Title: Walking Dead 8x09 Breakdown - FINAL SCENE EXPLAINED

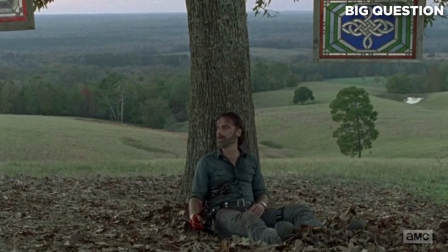244s
That's his revolver at his side there but maybe Rick is just wounded close to death leading to this mercy prevailing over his wrath and decision to end the war with Negan in custody not executed. Now if you listen closely here Rick does say the line my mercy prevails over my wrath. This is a callback to the season 8 premiere.
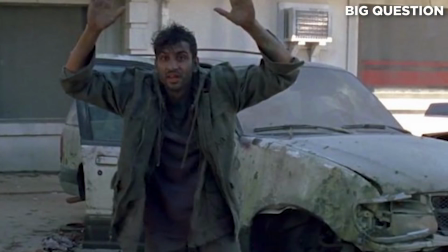263s
Sadiq spoke this line and it was echoed by Carl to Rick. Now Carl has been urging his father to adopt a more merciful forgiving worldview that challenges them to rise above their vengeful wrath.
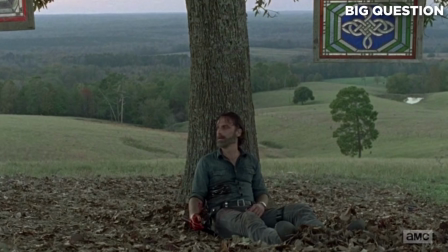275s
Rick whispering the phrase here suggests that worldview might actually influence his actions in the near future, at least when it comes to Negan. Let's actually run through the other connections to past episodes in our segment, Callbacks. Seeing this, this was Carl's goodbye episode,
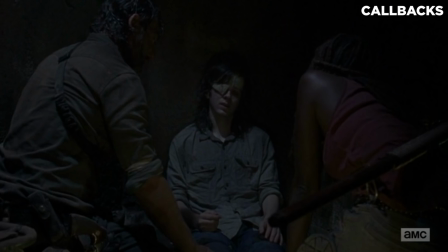290s
we got to walk down memory lane for his character with lots of nods to past moments, all major life moments for him.
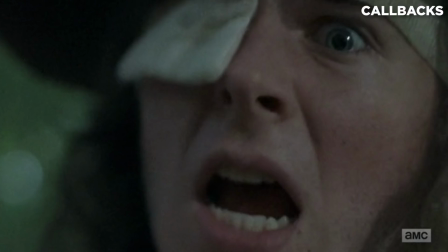297s
First there was his fatal blow with a replay of that moment back in episode 6 when old chompers got a piece of him. This time the camera stays in close on Carl's reaction, showing us his full thought process as reality sets in on him.
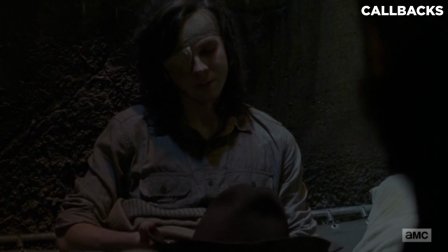313s
Later on with Judith, Carl tells his sister, sometimes we got to show our parents the way.
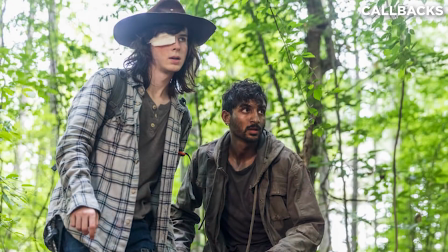318s
This is also a callback to that episode 6 episode. It's a direct quote from a line that he said to Sadiq when they both talked about their parents.
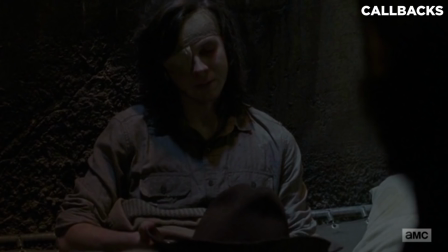324s
He also passes on his iconic hat to Judith. He mentions how it used to belong to Rick.
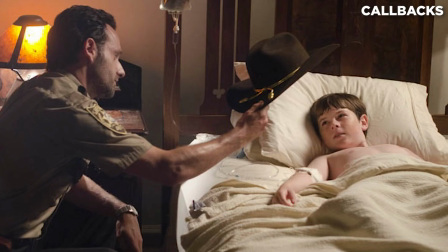330s
He gave it to his son in season one and Carl wore it to feel strong like his dad is.
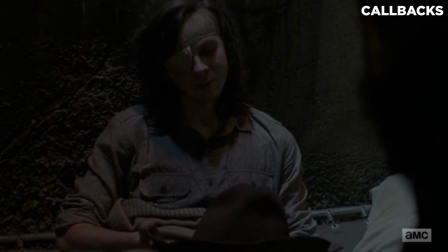336s
Maybe giving Judith this hat could end up being a passing of the torch moment like future teenage Judith could end up playing the function young adult Carl plays in the comics. Carl also references his time at the prison in his final moments.
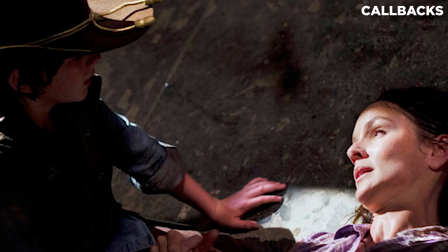350s
He talks about his mother's death something this moment with Carl is definitely intended to parallel.
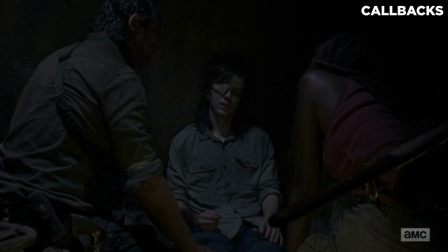356s
He quotes her final words when she said that he was going to beat this world, and now he passes on that promise to Judith.
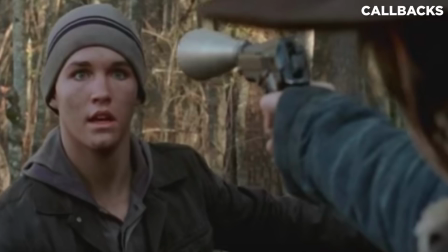362s
He also references the kid that he shot shortly after that, the one who was surrendering, but Carl shot him anyway.
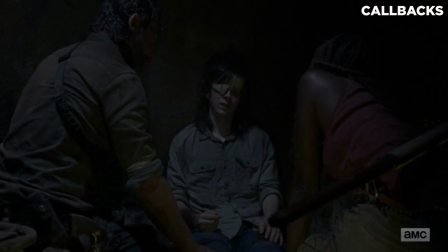368s
Remember, that was Jody, the boy from Woodbury. Carl brings him up as an example of his merciful attitude that he now wants Rick to embrace. He says that ruthless violence is just too easy to fall into in this world, so it's important to rise above it.
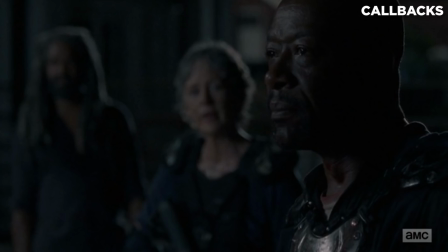383s
Carl discusses this while the episode intercuts with this debate between Morgan and Carol and Ezekiel over what to do about Gavin. Morgan's ethical dilemma is the practical example of the hypothetical Carl is talking about there.
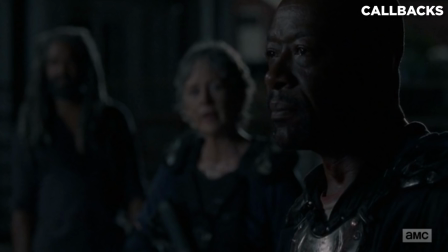396s
So it's thematically appropriate that the one to kill the surrendered man is, once again, a boy, Henry, following in Carl's prior footsteps here.
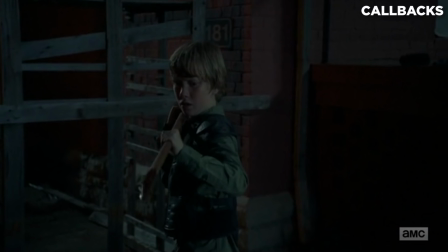405s
Henry represents the danger of this easy violence that Carl is warning us about.
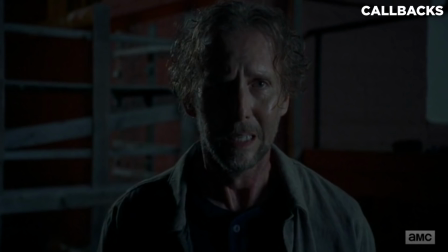409s
Actually notice how the final shot of Gavin is a direct-centered, frontward-facing close-up. I think those are meant to evoke the iconic shots of Rick's people during Negan's infamous Lucille lineup.
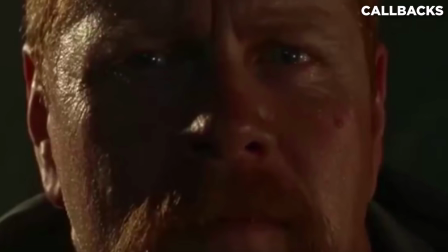420s
This framing seems to be The Walking Dead's way of hinting at a condemned figure the moment before their execution. Let's actually look closely at a few other subtle, interesting visual choices made throughout this episode in our segment.
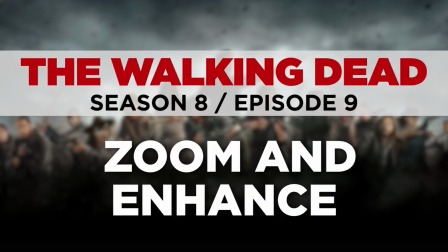433s
Zoom in advance! So, in addition to the intercutting with Carl and Morgan, you may have noticed how earlier Carl's description of his happy ending future intercuts with these images of Rick and Michonne tearfully digging a grave.
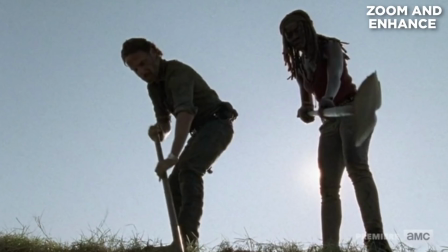446s
On a metaphorical level, this editing choice suggests that Carl's naively hopeful dreams might be getting buried along with him.
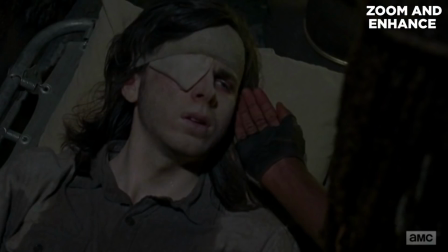454s
Also notice how Carl's face gets coated in dust from the bombing overhead. This is an interesting effect on his skin tone during these scenes, making him appear even more pale and lifeless, kind of like a corpse collecting dust. It's almost like Carl is slowly transitioning to a walker before our eyes as he makes his goodbyes,
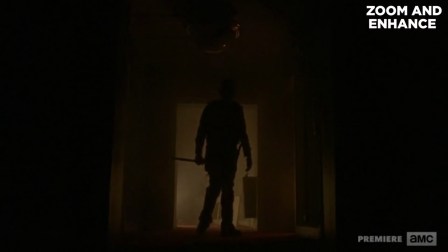471s
giving all of his words more of a ghostly, beyond-the-grave weight. But some of the most interesting visual choices this episode involved how Morgan was shot. There was this one menacing shot of him walking up the theater aisle, trailing the injured Gavin as he tried to escape.
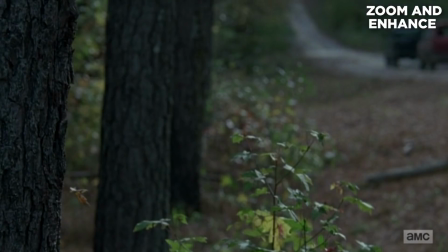487s
Also, there were three separate shots that showed Saviors escaping, disappearing from frame, but as we expected the camera to cut away, the camera is left rolling, showing what seems like a few seconds of nothing important,
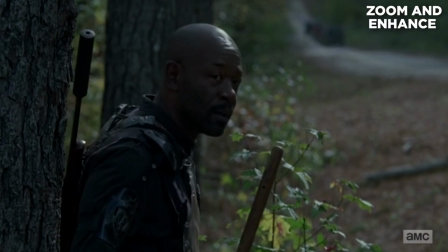499s
but then, uh oh, Morgan slowly enters the frame like a real creeper. These extra seconds of the camera left rolling build suspense within us, setting up Morgan as kind of a jump scare. This cinematography, along with the concerned reaction shots from Carol and Ezekiel, paint Morgan as a frightening villainous figure this whole episode. This technique is actually something we've seen in other well-known horror films, so let's move on to the other possible cultural influences in this episode in our segment, Under the Influence.
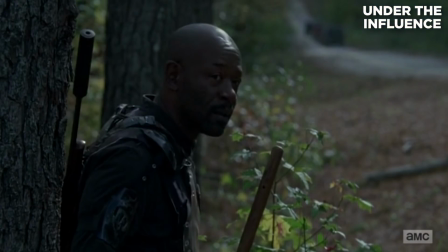527s
Yeah, I hope you like these segment titles as much as I do. Okay, this letting the camera roll move has been used in a lot of horror cinema.
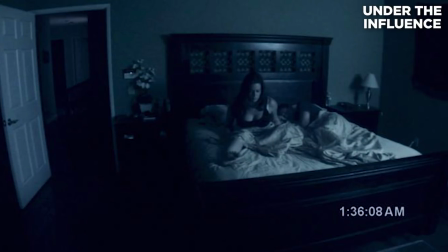533s
Recently in Paranormal Activity, the home video is left recording on a static shot, endlessly building tension until a shadow moving, or furniture, or a ghostly presence just slides in the frame.
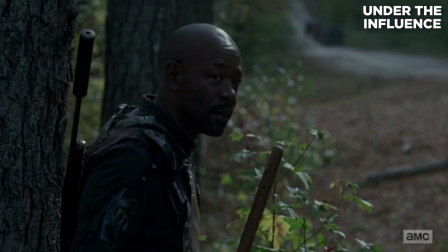546s
This effect is similar with Morgan here. He's not heroic. He's scary. The guy's gonna stand over you while you sleep for hours and hours. Also notice Morgan's slow deliberate movement.
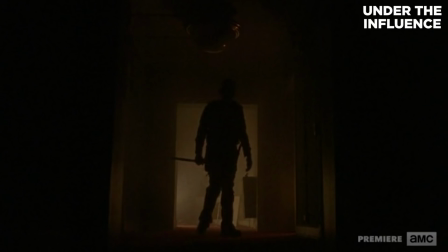557s
He chases after Gavin with a sense of inevitability like Michael Myers from Halloween or the Terminator.
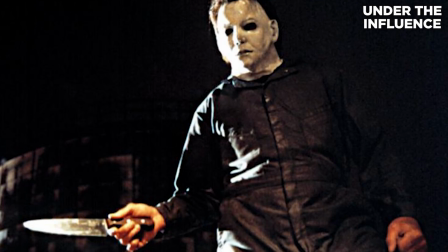562s
There's no mercy here. Morgan is a killing machine.
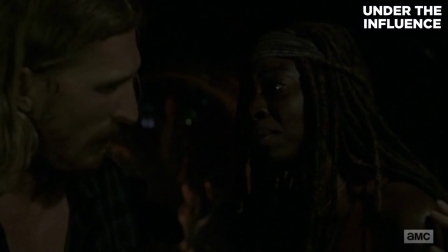566s
While we're talking about cultural influences here, notice the tension of the characters as they're in that sewer tunnel underneath Alexandria as it gets bombed. The steady booms and rumbles begins to undo some of them mentally.
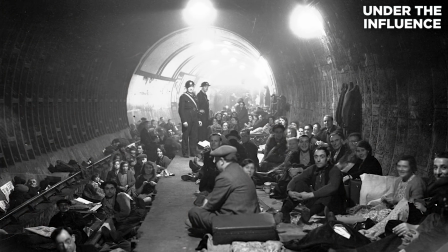578s
This could be influenced by a moment in history when British civilians in London had to go underground to wait out German blitzkriegs. Those unnerving overhead booms became a regular part of life in wartime London for all those people.
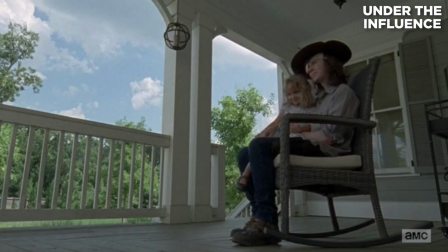591s
And a lot of you guys were asking about the song that plays during Carl's final day montage.
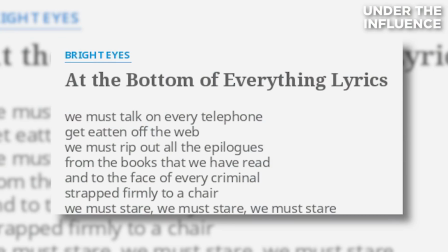596s
This is At the Bottom of Everything by Bright Eyes. It did at first seem a little odd to hear this happy sounding guitar tune over these sad moments, but if you listen closely to these lyrics, it's all about embracing the end during a plane crash.
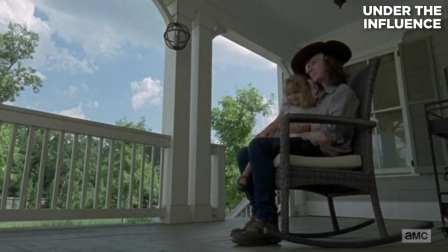610s
And that's exactly what Carl's doing here, making the most of his final day. Hanging out with Judith, feeling the sun on his face, writing goodbye letters to Rick, Michonne, Enid, a dozen other secret crushes he apparently had. But let's move on to the deeper meaning of this episode. Again, this episode was called Honor, and for me, Honor seems to refer to the way Carl wants Rick to fight this war with Negan.
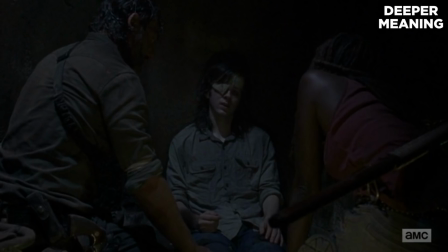632s
It doesn't have to be a kill or be killed, winner take all philosophy. For Carl, the more honorable approach would be for his dad to let his mercy prevail over his wrath.
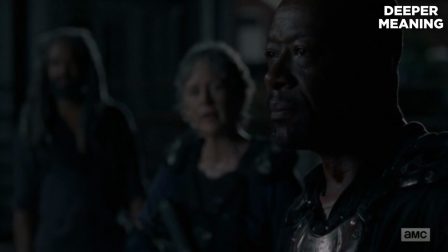642s
In the real world test case that we see of this dilemma, with Morgan debating with Carol and Ezekiel over whether to execute Gavin, it's interesting that for a second at least, Morgan almost seems like he might let his mercy prevail too.
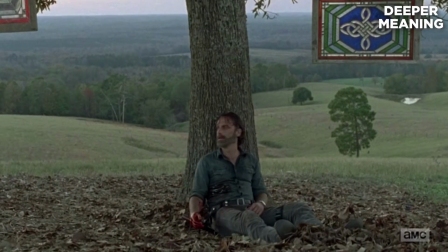655s
A violent psycho killer rediscovering his humanity. This gives us hope that Carl's worldview might actually succeed in the final days of this war.
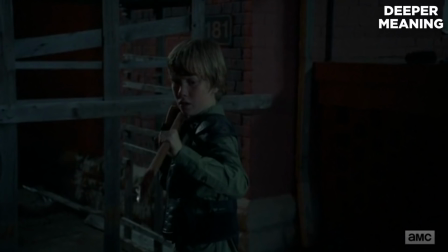664s
Unfortunately, Henry going through with this execution reminds us that actions have consequences, and the violence of our choices might, as it almost did with Carl, inspire the darkest behavior in the younger generation.
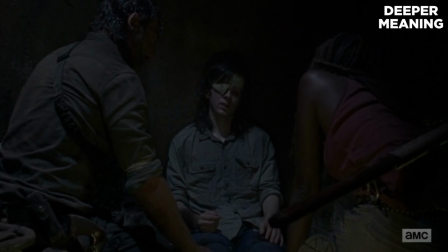677s
Hopefully, Carl's death will have more of an inspirational effect on these survivors, with torchbearers like Sadiq and Judith left behind to carry his legacy and his message for troubled kids like Henry to hopefully hear it.
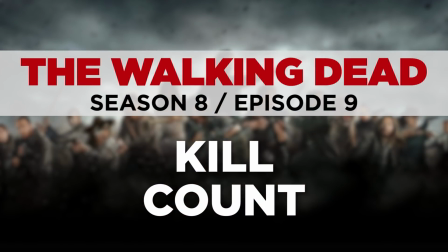691s
And let's check in on our kill count this episode. Guys, how could it be anyone else?
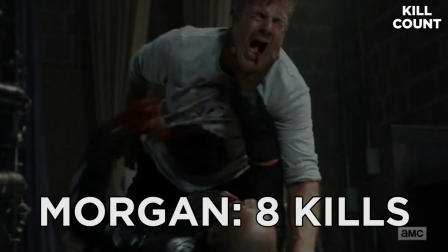695s
Morgan, who by my count took down at least eight saviors this episode. One of them gutting them like a fish. Morgan is quickly approaching Daryl to become the deadliest character on The Walking Dead when it comes to on-screen kills. And to think, this whole bloody revenge journey began with Tabitha the goat. A question for you guys. which character death do you think will have a bigger impact on Rick? Carl's death or his wife Lori's death? Comment down below to let me know your thoughts on this and on this whole midseason premiere in general or tweet me directly at EAVOS and follow New Rockstars on Twitter for updates on our videos.